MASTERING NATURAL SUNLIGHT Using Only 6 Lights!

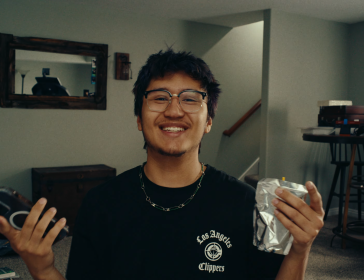here's how I made my basement go from this to this. That's so cool.
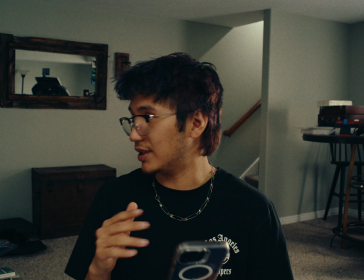I've never been able to do that before. Let's break down the area first. All right, for these two walls over here, I have two windows, but I just kind of close the blinds, close the curtains, and it's not letting any sun through. So that works. There is actually a window at the top of the stairs over here, but I tried to expose so that like it kind of wouldn't affect,
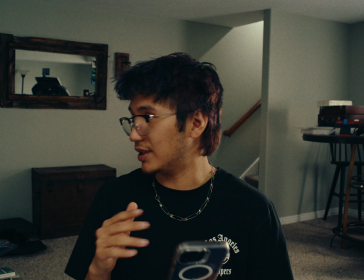because I really wanted to test myself to see if I can like properly light an area without having a super powerful light. And I'm talking like 1200 and up, because as you'll see, I actually have a 660 playing here. So I'll break everything down. So I'm controlling all my lights with the Sidus app, and let me just break down what lights I have right now.
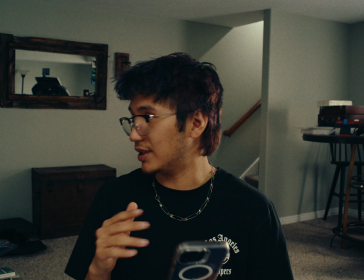I have the Amaran PT4C, the Amaran 660C, the F21C, the 150C, and the PT1Z.
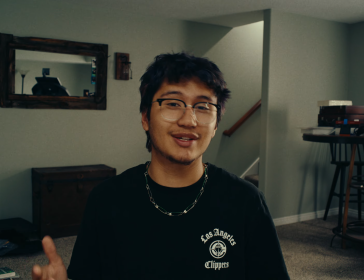Again, all Amaran because that's what I can afford.
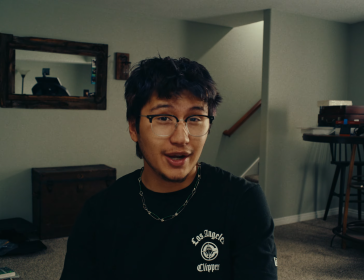I actually also have a 600X, but it has been broken for a while, so I have it with someone hoping they can fix it for me.
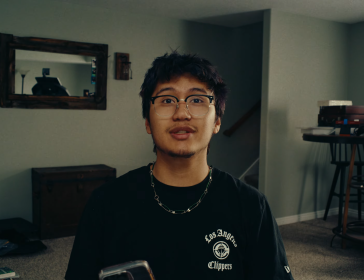All right, I'm gonna stop getting sidetracked. We'll start in this corner over here. So that's actually just an Amaran PT4C, and it's just kind of placed up there.
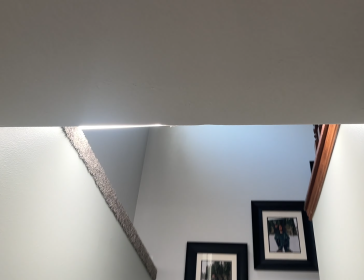Yeah. It was just powerful enough. It's at 100% and at 5600 Kelvin.
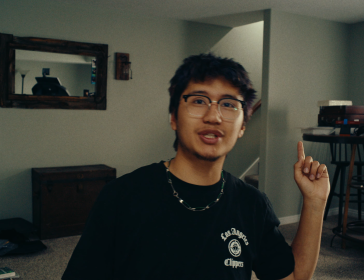And I honestly really like how sharp the line is, and I wish I could have made it like continue along the wall there.
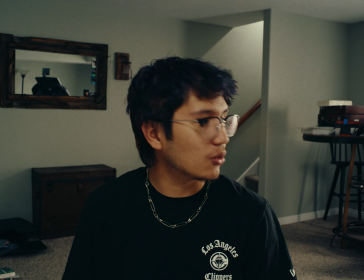But that is something that I don't necessarily have space for, or I guess I could have moved the 660, but actually, I don't know.
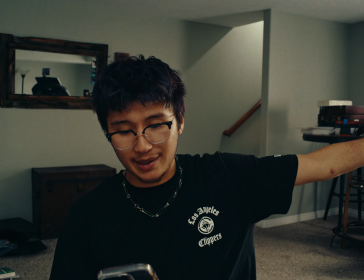I like it. It's fine for me. Next, to my left and camera right, we have the Amaran 660C at 50%.
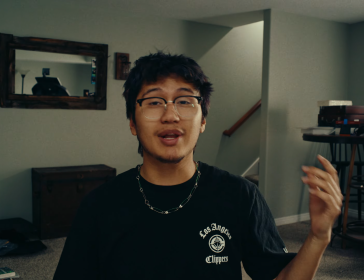At 5600 again, and it's blasting through a 5x7 5-in-1 reflector.
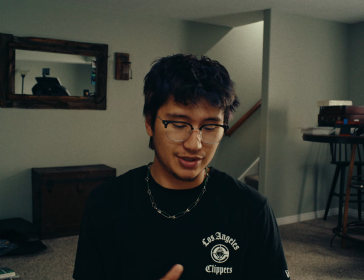And here's what that's doing. It's like it's you know, it's kind of getting me right here, but overall it is more just kind of like ambient and just fill, you know, because even though the actual windows are on this side of the room, I wanted to kind of make it feel like it was coming from this side, like you know, like the basement up there.
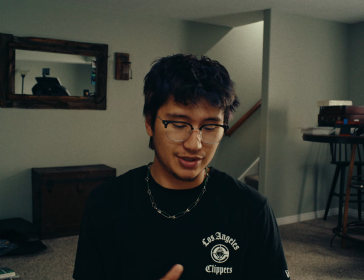I don't know if it necessarily looks realistic. I definitely feel like this is more interview rather than narrative, but I still do enjoy what it's doing.
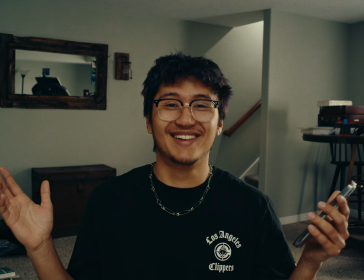Again, here's off, on, super sick. This is how you know it's been so long since I've made a YouTube video.
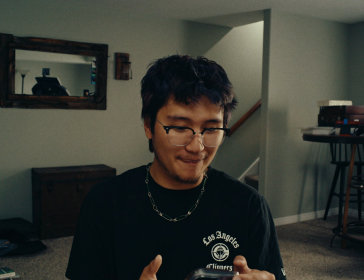I keep looking at the monitor and not at the lens. I used to be good at this. I used to make video essays, and I actually do kind of miss it, but I don't have a camera that has autofocus, so it makes things really hard.
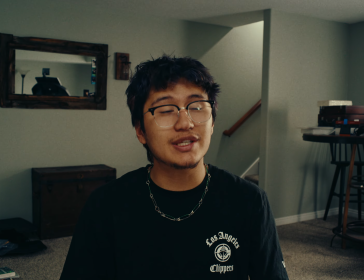All right, so in front of me, I have the Amaran 150C with an aperture f10 Fresnel, and it's fully spotted.
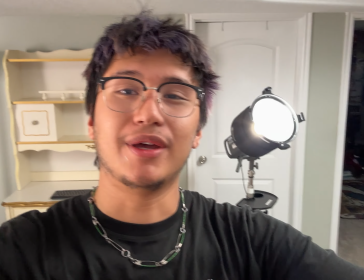Okay, heads up.
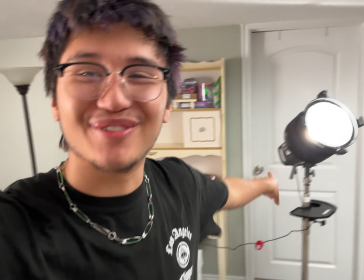I got VTS of all the other lights in the correct spot, except for this one, because I moved it around and messed with it as I was moving the angle of all this.
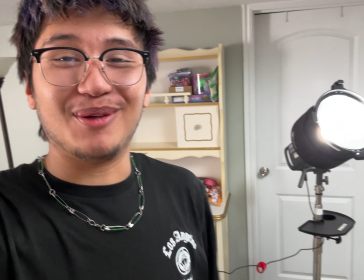And so it's a little inaccurate, but you get the idea. It's, you know, camera is literally right here.
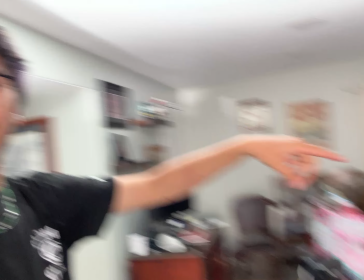I was sitting right here. Amaran 150 was just kind of in the back and just fully spotted and kind of hitting across.
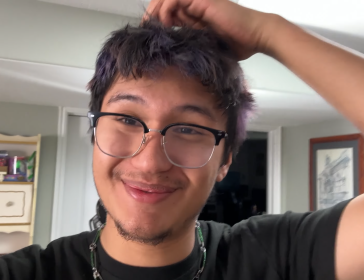So it's basically just kind of like right behind camera. Is that jarring to look at? My fault. It's kind of like, it's sat right here, but it's blasting up right here.
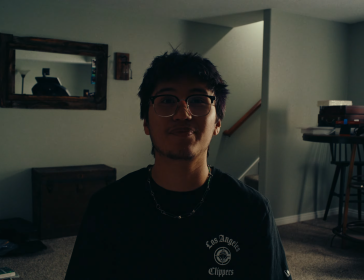And let me just show you what that's doing. Boom. That's cool.
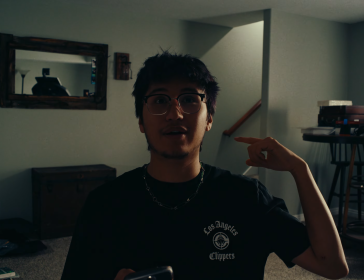As you can see, it really is kind of filling like the back a lot, but it's also, again, it's my key.
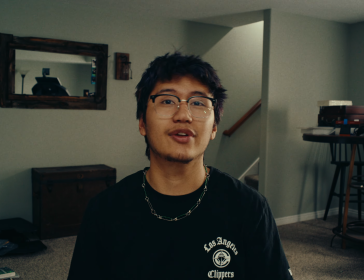This is at 71% at 6000 Kelvin. And the reason I cooled it up a little bit is because I'm brown.
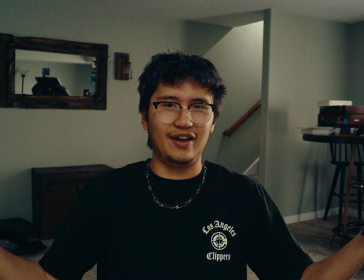And I just wasn't liking how like red my face was looking, so I just kind of cooled things down, and I think I enjoy kind of where I landed with my skin. So next isn't actually a light, it's a modifier, and it's actually the skin for the 5x7 reflector diffuser.
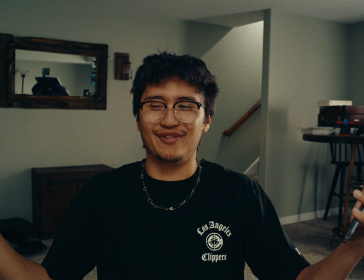It's like a 5-in-1, but just 5 foot by 7 foot. And I just have the bounce side sitting here.
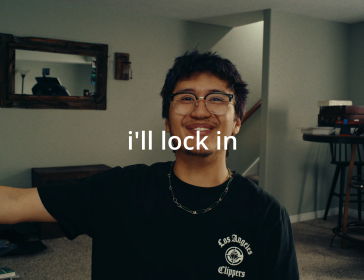It's like clamped to my tripod and clamped to just like something I have in the living room. And I just kind of have it given a little bit of return.
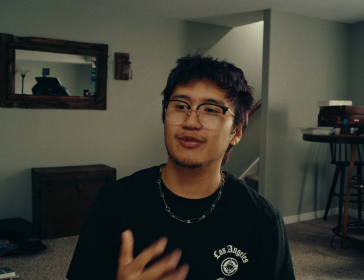I tend to like contrast, but I really wanted it to feel, again, just like there was sunlight coming in.
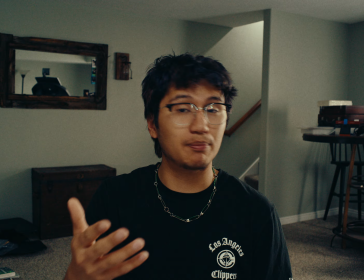And if I could change a few things, is I actually just ordered a few acrylic mirrors, like 12 by 12 inches,
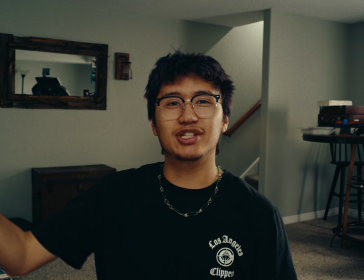I believe, that I want to start kind of like catching some light in so I can get a lot more texture around,
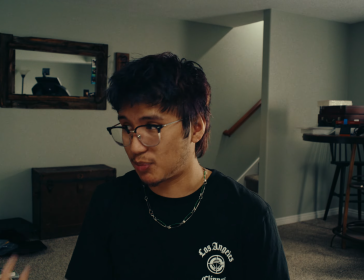because I don't have enough money for a spotlight or anything right now.